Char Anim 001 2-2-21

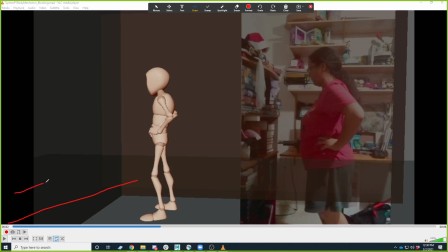That's not how perspective works, Greg. Like you're going to have these bookshelves that are all kind of like leading your eye. And then you could have them all kind of leading your eye to whatever it is the character actually finds up here, right?
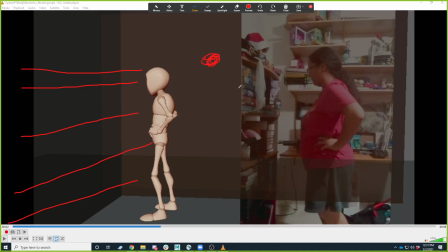And that's kind of just like that's a little bit of a compositional trick that you can use that to help us find it before they find it, or to help us not be surprised when they go for it, right? So yeah, I think this is working good.
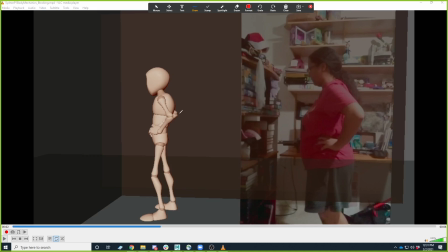Little things you could play around with, like you know, right now the elbows are all kind of bunching up here. It would be nice if at some point we could see like the elbow kind of break the silhouette a little bit. That way you could see that gap in between.
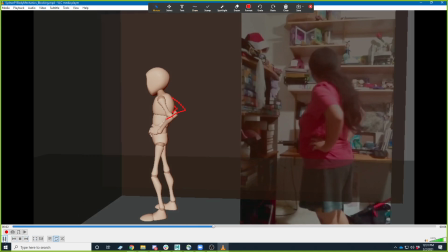That's just in this one pose, so it's not really that big of a deal. But finding little spots like that to where you like right there when they turn, and then this pose here,
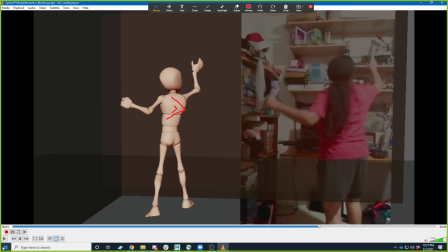like these both feel really good to me. And I think a lot of the poses, like what's
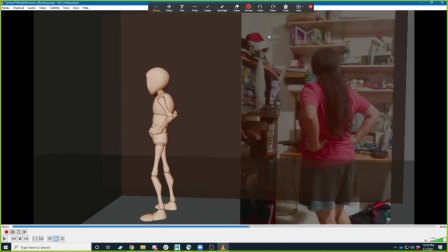helpful about it is like you are able to read the emotion in the poses, and that's just hard to do.
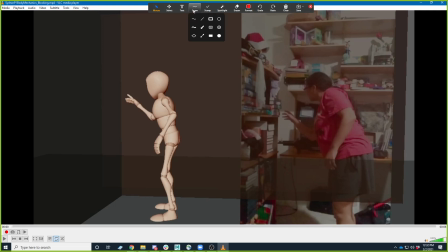So the fact that you're already getting that is great. Any that you can push it as well would still be nice. Like if you can get, like right now the back is a little stiff here, just to curl it in just a little bit more, get the character's head out there just a little bit more, and like this arm really reaching.
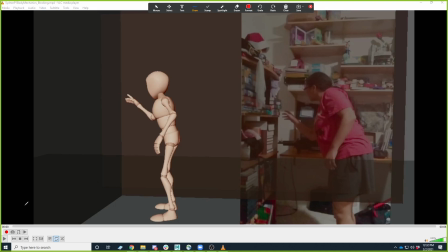That's just going to read as a little more inquisitive, and it's going to give you somewhere to go when your character shifts back to
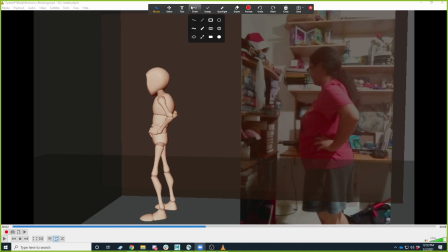this pose right here, right? So if earlier your line of action was this, right, now you're going to shift back to what appears to be sort of like this line of action, right? You're kind of like kind of making this S curve.
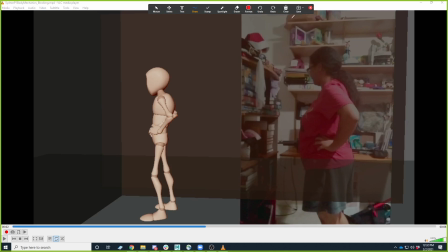So you just get some contrast in there with the way they change, or with the way that line of action changes. So yeah, cool, nice work. Okay, did I skip anybody?
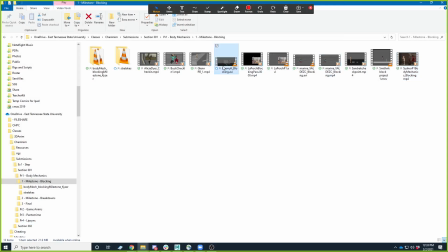Did anybody hop in there a little later? See Jeremy. I know Jeremy had sent me a message and said he didn't have a ton of progress on it.
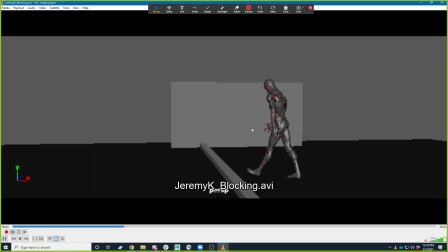I don't know. Were you wanting me to check it out? Okay. No, you're coming along. You got a couple of good poses here though. Like this is a good pose.
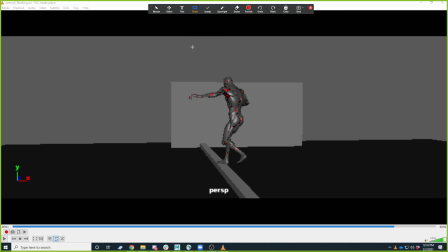Again, I think, like we mentioned with several other people, make sure you're kind of thinking of the final composition of your shot. Like, is it this? And that will affect stuff because it's stuff like in this pose,
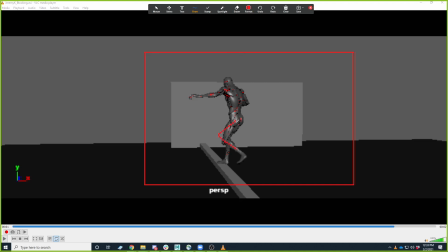it would tell you whether you would want to get your knee out there a little further so you get that little like gap of space there that you can see.
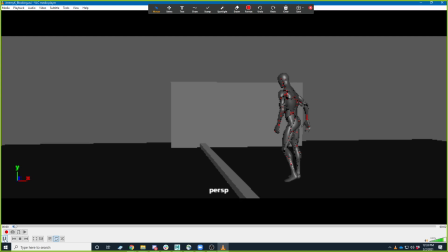Yeah, I think you're off to a good start on here. I know you had some technical issues with the rig, so I think just keep working with it. And it's reading from that one pose once he gets up there. Is he going to do like a balance?
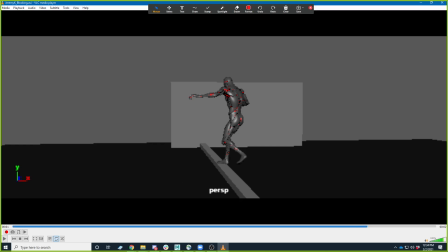Like he's like going to be like walking, like keeping his balance across it? Is that sort of the idea? Anyway, that's just what it kind of reminds me. Balance and spin and jump off to right. Okay, cool. Yeah, that'd be cool.
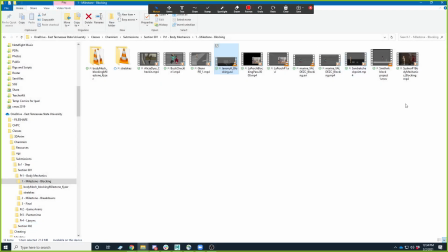Yeah, I think just getting your camera set up is a big portion of that. That'll help you sort of get the rest of that in a little easier. So, all right. Okay, I don't know if that was. Hopefully, that was helpful. Gave you all some places to go. I'm very happy with this overall.
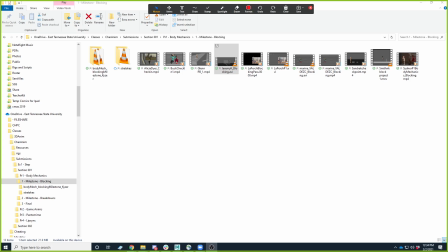I think that you all have a. You still have a little ways to go on this, but I kind of expected that. I kind of expected that we. I feel like we. If I were to look back, I would have.